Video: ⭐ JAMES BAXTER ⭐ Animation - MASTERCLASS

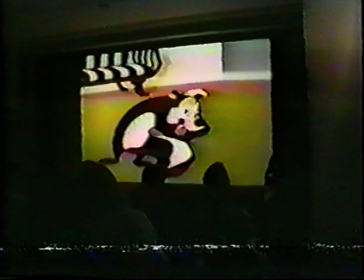(38:11)
pretty good. Say that again.
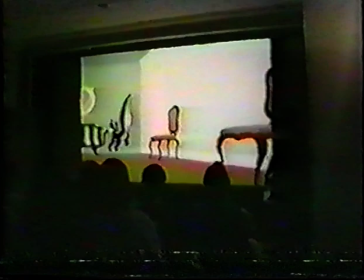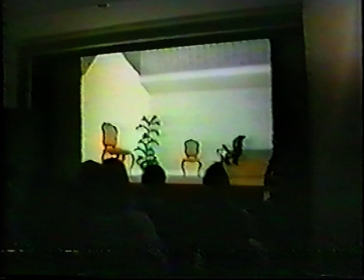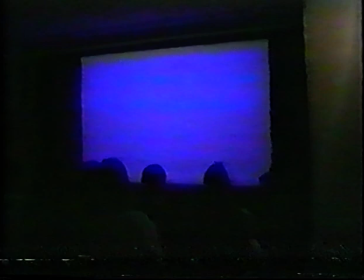What I like about this is that it's like an incredible contrast. I mean, she's not getting any further away, and he's like doing this casual run.
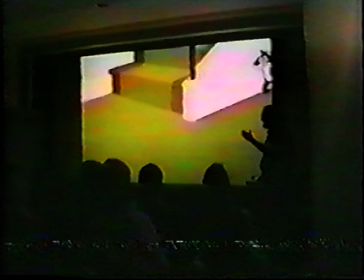(38:49)
Really funny because it's like this adherence to the rules of inertia with her in a big way,
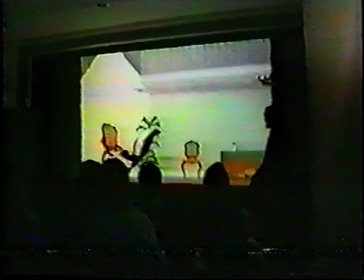(38:56)
and then he has no problem with it at all. I can go around corners without leaning into them, no problem with it.
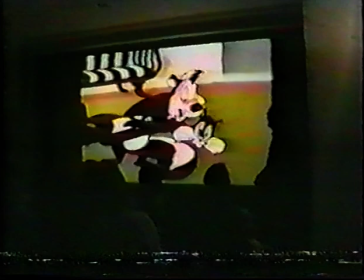There's a lot more cartoony conventions in it. There's less slow ins and slow outs, so there's less of that graceful sort of slow into this amount of stuff.
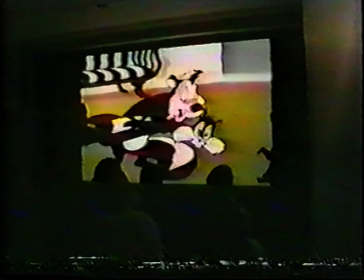(39:18)
There's more popping into things. There's a lot of little tricks they use often, especially in Warner Brothers and MGM, Tom and Jerry type stuff, to get in and out of holds effectively so they don't look stiff.
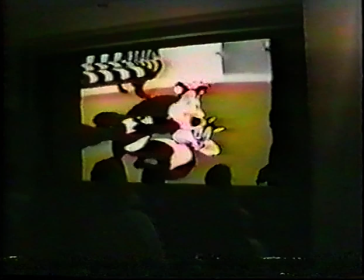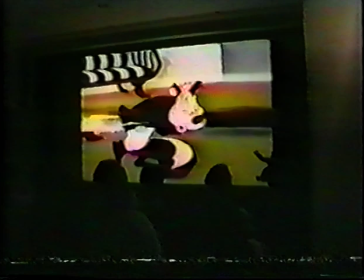So, it's a cartoon thing. Gone instantly, you know, to get that feeling of, you know, incredible acceleration. They've gone further than having any kind of sort of acceleration on the page.
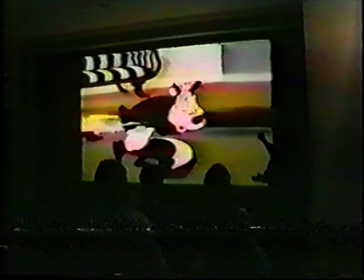(39:57)
In other words, what the animator is saying to us is, she's reached top speed within a 24th of a second. It was that fast. In Bully for Bugs, where they've got that great ball.
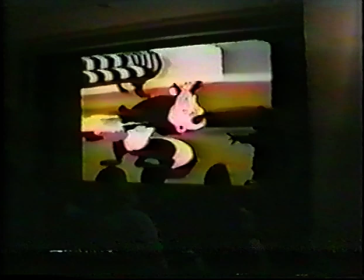(40:16)
The first few times he zips off screen, if any of you have seen that, they use a lot of speed lines. They might use like one drawing to get out. By the end of the cartoon, he is gone instantaneously.
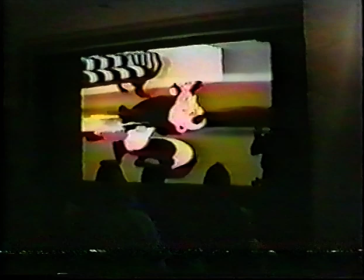(40:28)
The last few times that he does it, he's just gone. And the only way that you can tell which way he went is the little cloud of dust and the little hoops. They sort of like slip around on the screen, like detached little hoops. Like that. Now here they've used speed lines, you can see the end of the tail. They also use little puffs of smoke, again,
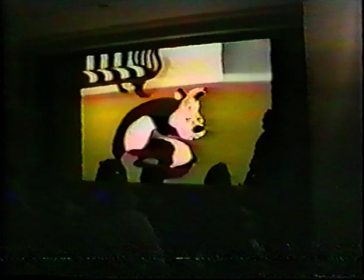(40:47)
it's a little cartoon convention that gives the action some sort of follow through, so you know she's gone that way, not that way.
Sailor gear.
You can see there's a lot more popping into the pose.
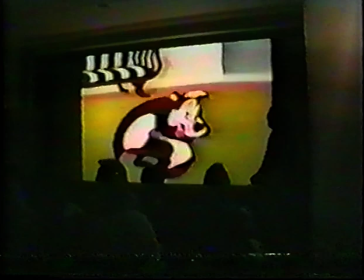(41:07)
This is a really weird cut. I'm not sure if it was meant to be one or not. This is a slight girl from background.
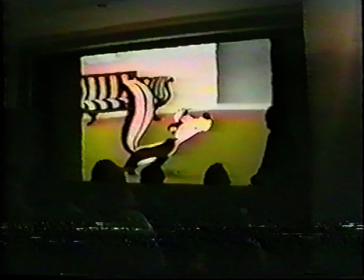(41:14)
Watch the background.
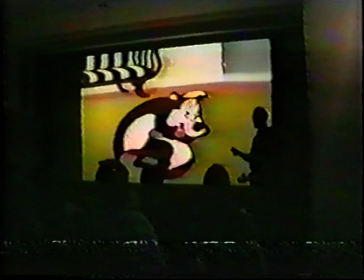(41:22)
But I think what's funny about it is it's to do with this whole way of him getting around.
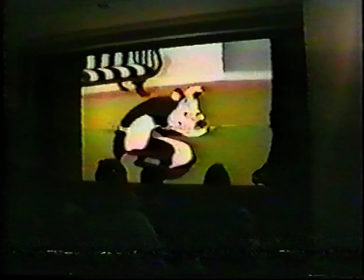(41:29)
He doesn't need to accelerate. He's already, the way the film is cut, he's already into it.
Read, Willis.
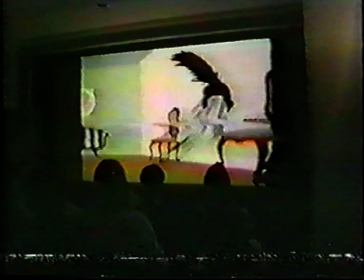(41:35) Sailor gear.
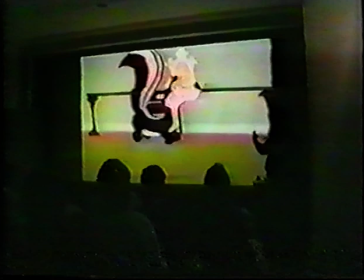(41:40)
But you notice even on this, there's sort of an adherence to a little bit of real life.
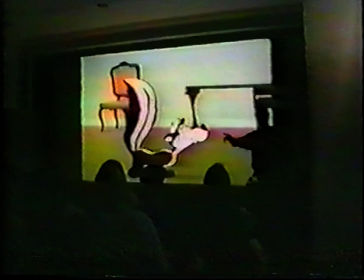(41:48)
In that it's a bouncing ball. You know, he spends more time at the top than he does at the bottom.
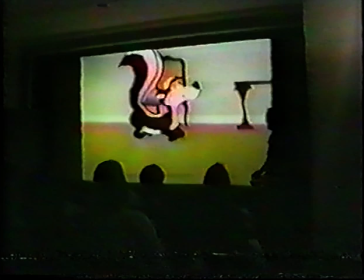(41:53)
It's got that believability to it.
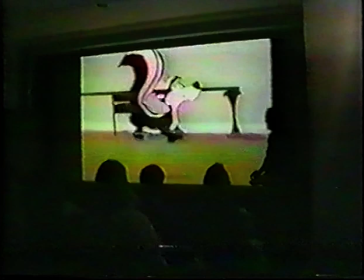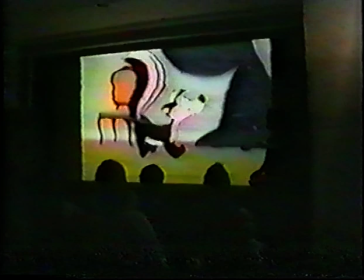(42:04)
It's got a little bit of squash and stretch in his leg.
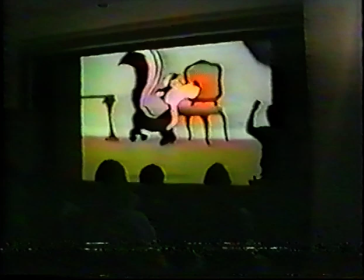(42:10)
It's got a little bit of overlap in his tail, which sort of straightens out and curls again.